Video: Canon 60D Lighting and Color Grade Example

Hey, this is Ray from the Podcaster Studio, just doing a pretty much quick light test.
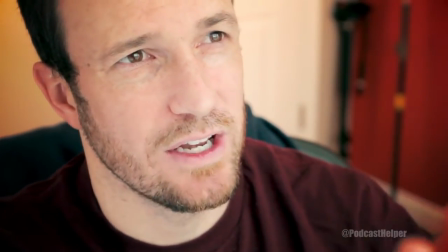0:12 I'm using the big giant window that I have here in my studio,
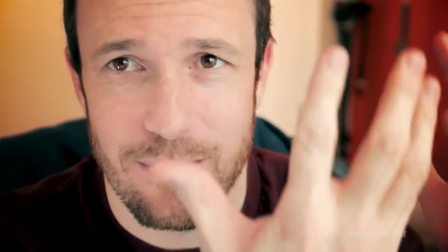0:18 studio, and I'm using that as a key light. That's the main light you see coming in on the left side of my face.
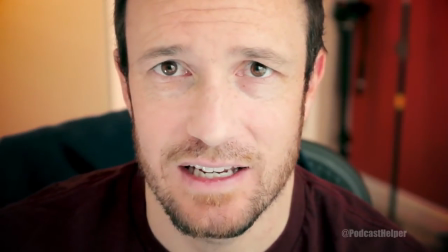0:27 And then I have just a simple LED light here for fill. you'll see this is a
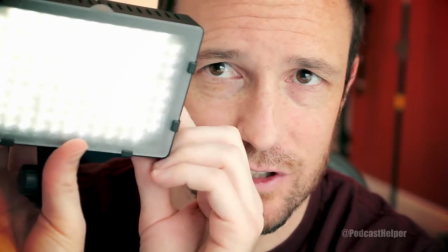0:32 dimmable LED light real cheap brand that I got off of
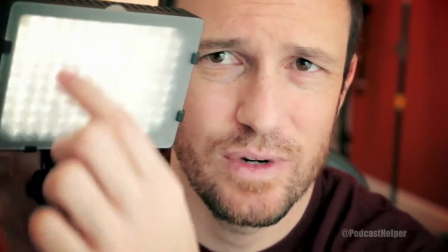0:39 Amazon for I think it's 126 LEDs and I paid like 30
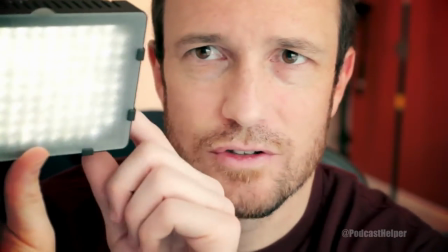0:45 bucks or something pretty affordable so I have that about about half power and you
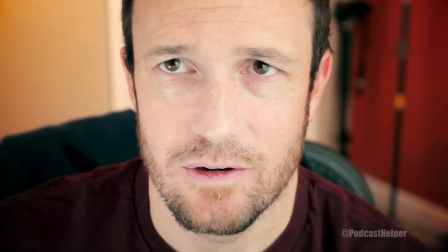0:51 can see that it's filling in the right side of my face when I take it away there
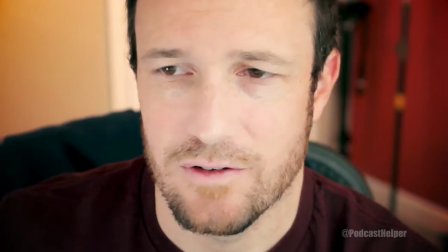0:56 much more contrast this is a flatter look you know not everyone's going for that
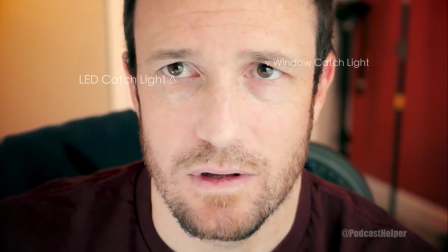1:01 flat look but it looks right about right about there's
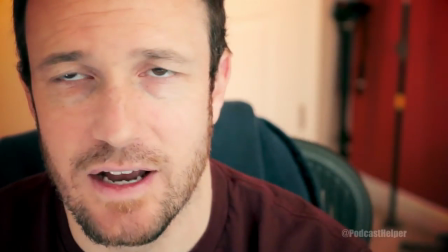1:05 fine and back there you can see some light coming in that
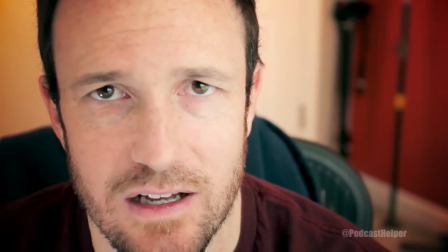1:10 is a bit more warm light and that is a halogen work light literally just a work light that you
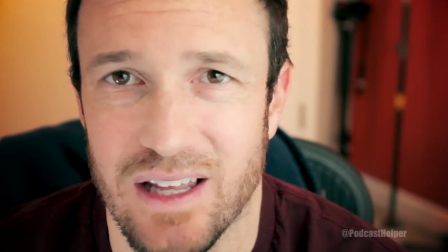1:18 can purchase at Home Depot for you know again like 30 bucks probably get a pair for 50 maybe even less.
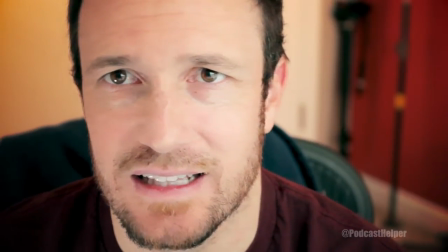1:26 So that's the lighting that I have going on in this room.
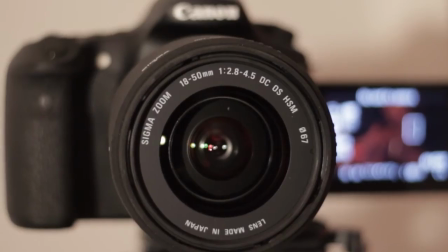1:30 I'm shooting on a Canon 60D with a Sigma 18 to 50 millimeter 2.8 to 4.5
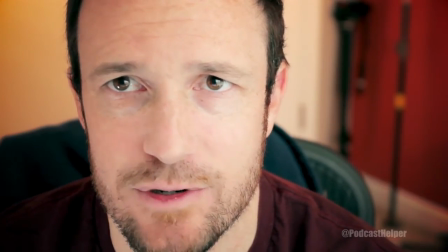1:37 and I'm actually at 4.5 on the aperture right now so you can see a nice shallow depth of field behind me.
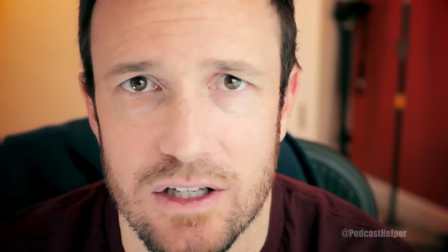1:45 The ISO is set at 320 so that's a nice native ISO for the 60D and And it should be seeing things really well.
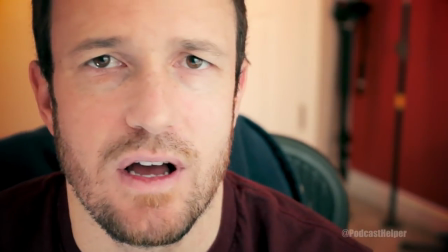1:55 And it's not too high, so there shouldn't be too much noise in this video. I'm also going to color grade this, probably in After Effects.
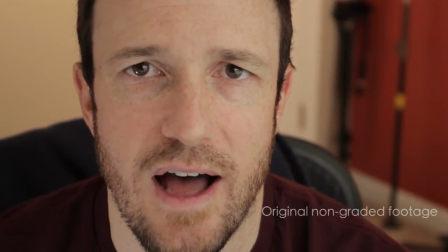2:03 Or maybe just some Premiere Pro after some post-production on it.
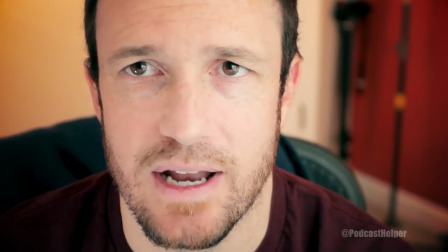2:09 Just to see how well it grades up and how well it takes to a grade. And that's about it. I'm really trying to establish a lighting setup for this particular Setup that I have in my office for basically recording short videos like this to show things like LED lights or lighting setups or Anything else I want to talk about for shooting video or even producing audio for podcasting So that is this test and I'm gonna go see how this looks in the edit. I'll see you later